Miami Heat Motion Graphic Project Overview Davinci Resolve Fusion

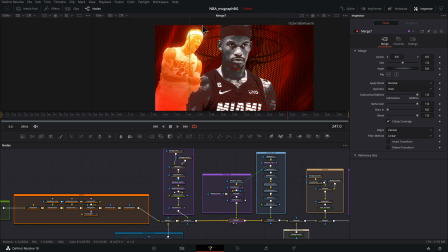[4:09]
Nothing too complicated, but I added a gradient over here and a bit of a glow to give this really bright, hot look. And then just added this particle over top here for a bit of extra detail in there.
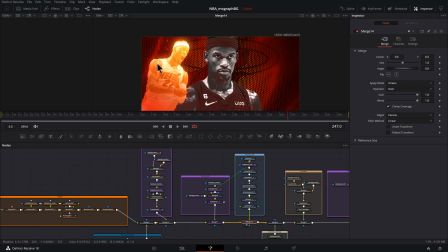[4:23]
A little bit of an issue was finding out how to get the particle effect to follow the motion of the image. I found a workaround that seems okay, but there's probably a better way to do it. And there are some tricks with the directional force, the turbulence, and the flock,
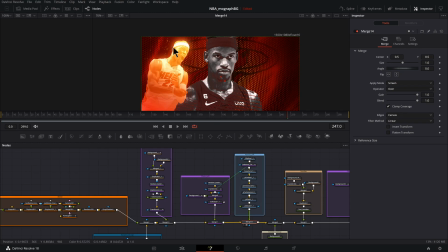[4:38]
and adjusting the settings in them to get the particles to move in a more natural and interesting way.
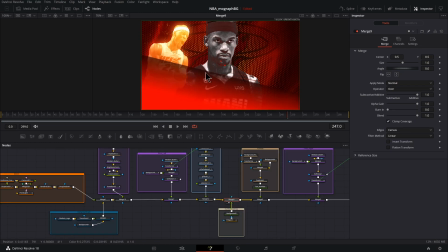[4:43]
This is an underlay for the number, just to get things to stand out a little bit better.
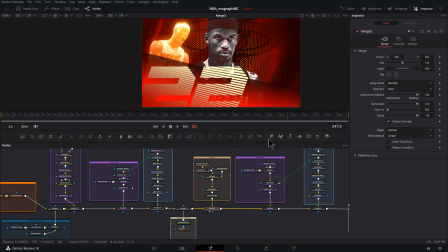[4:50]
And the actual number here, I just use a mask here, and you could see that right there.
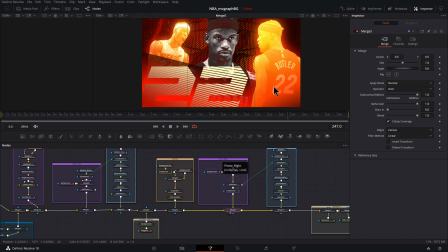[4:57]
And then we got the photo on the right here, essentially the same as the photo on the left, with some very slight changes to the settings.
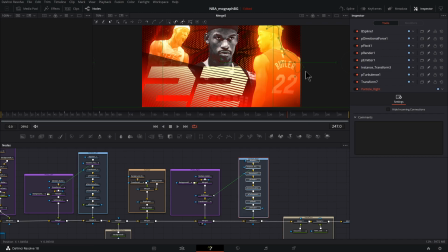[5:07]
Basically copy and paste, particle on left, particle on the right. They're almost the same thing with also some minor changes.
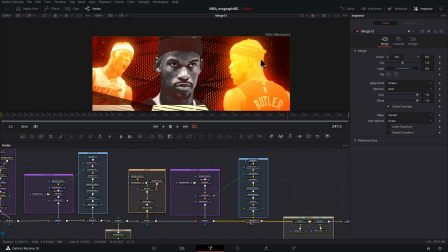[5:13]
And we got this particle look.
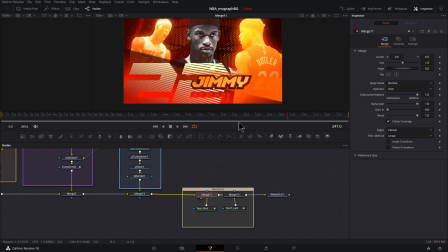[5:16]
And the last thing is the name, first name, and the last name.
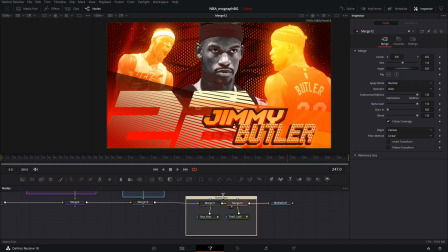[5:23]
So before I even did one keyframe of animation, I set up my design like this so that I get all the layout looking how I want it, and then I animated things after the fact.
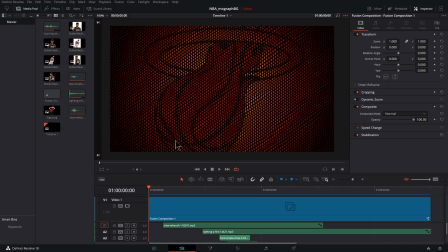[5:34]
So for the animation, we've got the jersey texture kind of being waved by displacement, 3D displacement. There's actually two displacements, one with a big kind of simple wavy effect, and then another one for a smaller detail.
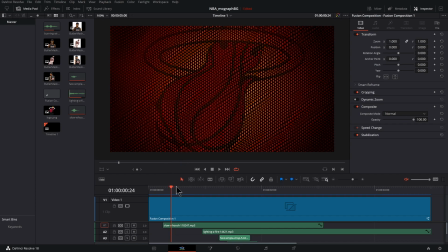[5:50]
And mixing those two up together makes the wave look more realistic.
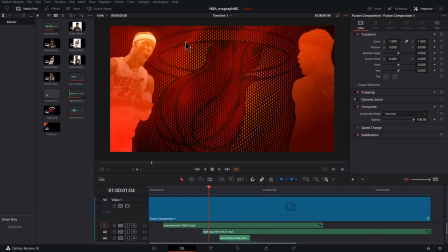[5:54]
And then as the images start to come on, there's a light that lights the background up, and then we could see it a little bit more clearly.
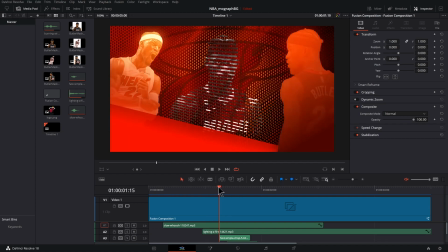[6:03]
It's a red light on that background, and then the images come in, and they come in with the gradients animated, so they're a little bit darker, and then as they come in, they get brighter.
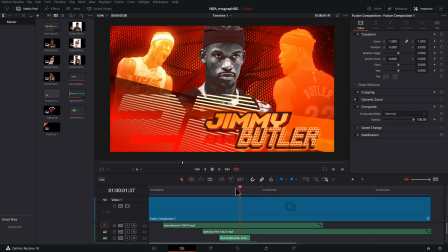[6:14]
We've also got the middle image, the black and white image,
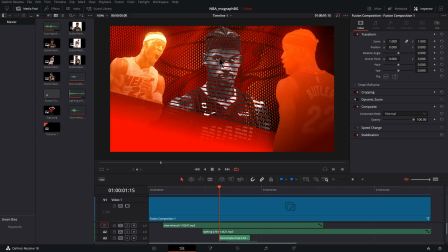[6:19]
scaling up with this kind of Venetian blinds mask animating in, and that is also mirrored here with the text. It has that, and the lines are at the same angle, getting stuff to line up.
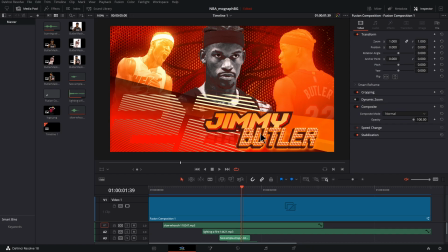[6:32]
And then we got text with some different styles on it, and those just kind of pop in background elements behind the text, and that just gives a little bit of extra movement.
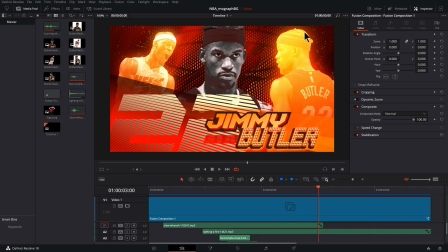[6:42]
And then we've got the particles. They're masked off, so the particles are just emitting from the edges.
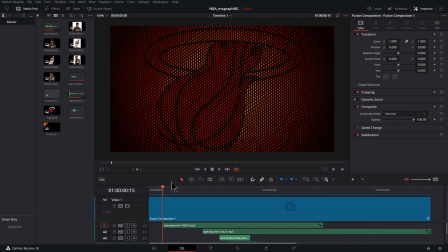[6:49]
Yeah, so that's it for the animation. In the next video, we'll talk about how to set up this background here, which is really fun.